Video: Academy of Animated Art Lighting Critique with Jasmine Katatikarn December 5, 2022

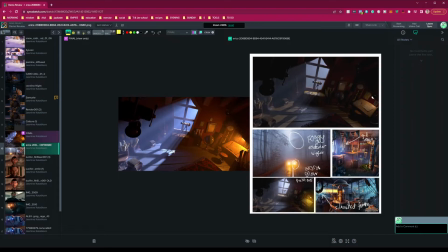[20:24]
I think we just need to kind of tone it back, and bring it closer to this paint over. So yeah, go for it. Let me know if you have any questions, and I can't wait to see your updates. Next, we have Lucifer is back.
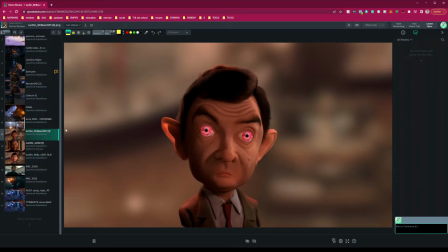[20:42]
So this is the most recent, and I'm going to compare it to
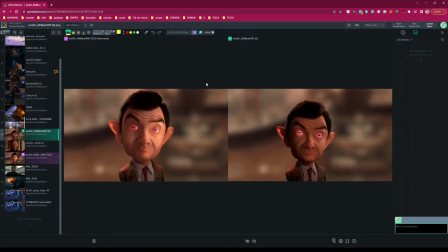[20:51]
excuse me, the older one. And wow, awesome. I think, let's go to the reference, and in comparison,
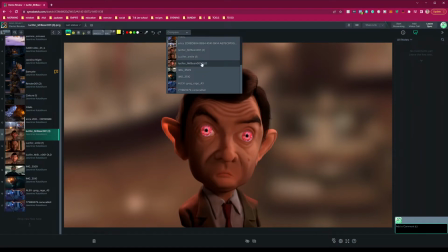[21:06]
the new one versus the old one, huge difference.
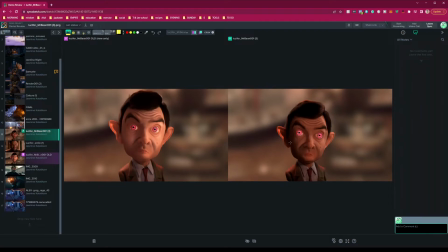[21:12]
Great job in like getting the dark areas here, more of that shaping.
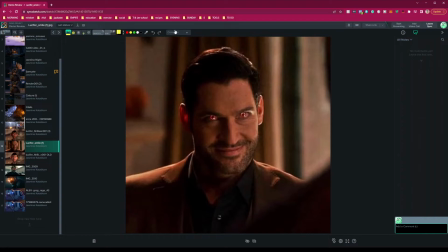[21:17]
I see you tone this down too, and it aligns much closer to this reference image.
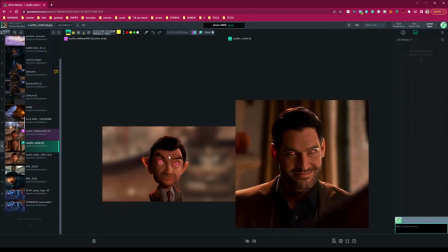[21:26]
So really well done there.
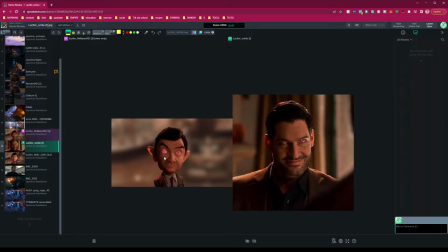[21:29]
I know it's not easy to keep on updating and whatnot, but that's what makes us even better in the long run. A couple of things the first thing that stood out to me when I saw this are the eyes.
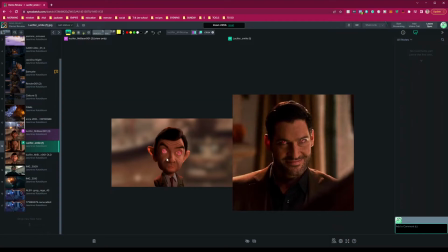[21:43]
The eyes, too bright, way too bright. Like you look at his eyes, they're not nearly close to being that bright. So let's tone down those eyes, and especially I think
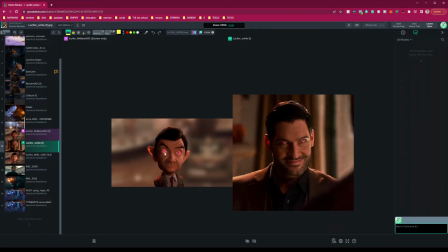[21:58]
this one in the shadow should be slightly darker too than this one, but both of these eyes need to be toned down so they're not so electric. So that's the first thing.
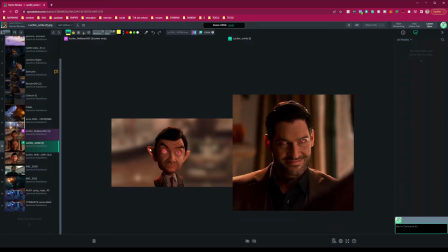[22:12]
Another thing, I do like the subsurface going on the ear, but it's got to be cut down by at least 50%. So let's cut that down. Another thing I will say, great job with kind of getting more of the highlights there. I think that's working really well.
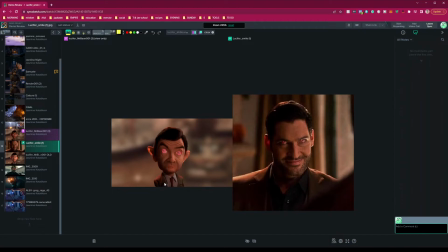[22:30]
Another thing I'll say is looking at the front here of his tire. Like if you look at your reference, this area is quite dark actually. So this area can afford also to get a bit darker.
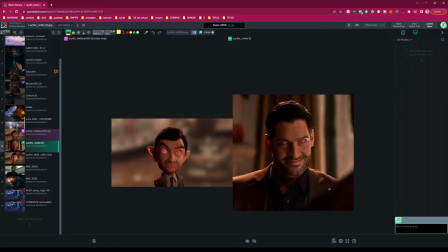[22:51]
Not fully, like you see how I almost want to just caveat, like don't make the whole thing dark, but like have it dark right around here, but have it like feather out a little bit. I think that would help it as well.
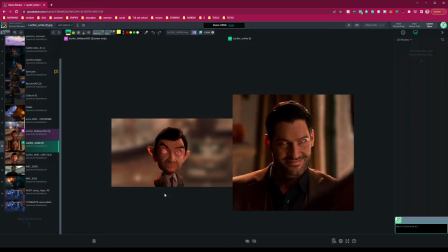[23:08]
Another thing, and this is just like totally I know it's not a lighting thing, but your background blur is a little bit too blurry. I think it makes it feel like he doesn't sit in the space.
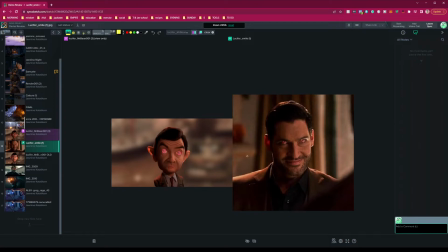[23:25]
He feels cut out to me, and if I'm looking at the blur levels on your reference, it's not quite as blurry. So I'm not sure what that background is, if it fits, if it doesn't, but I think we need to find something that is the blur will be less,
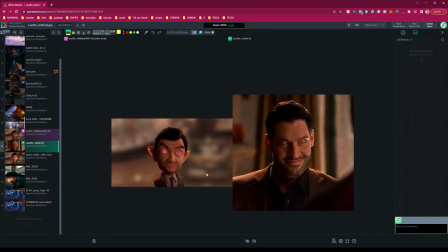[23:44]
and that he'll fit in a bit better there.
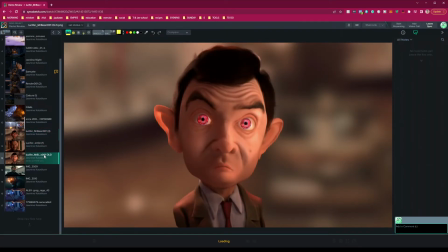[23:49]
Another thing I noticed that you did adjust the framing. I'm curious why the framing has changed on him. Let me know why. Because I think I actually like this original one better than this one.
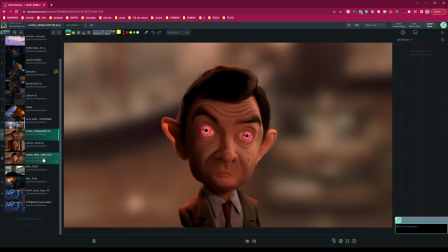[24:09]
But if there's a reason, let me know why. I'd love to hear it. But otherwise, keep it going. You're making such great progress in such a short period of time.
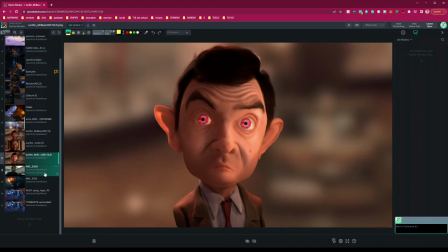[24:21]
So, amazing. Keep going. I can't wait to see the updates. Okay, next we have Alex.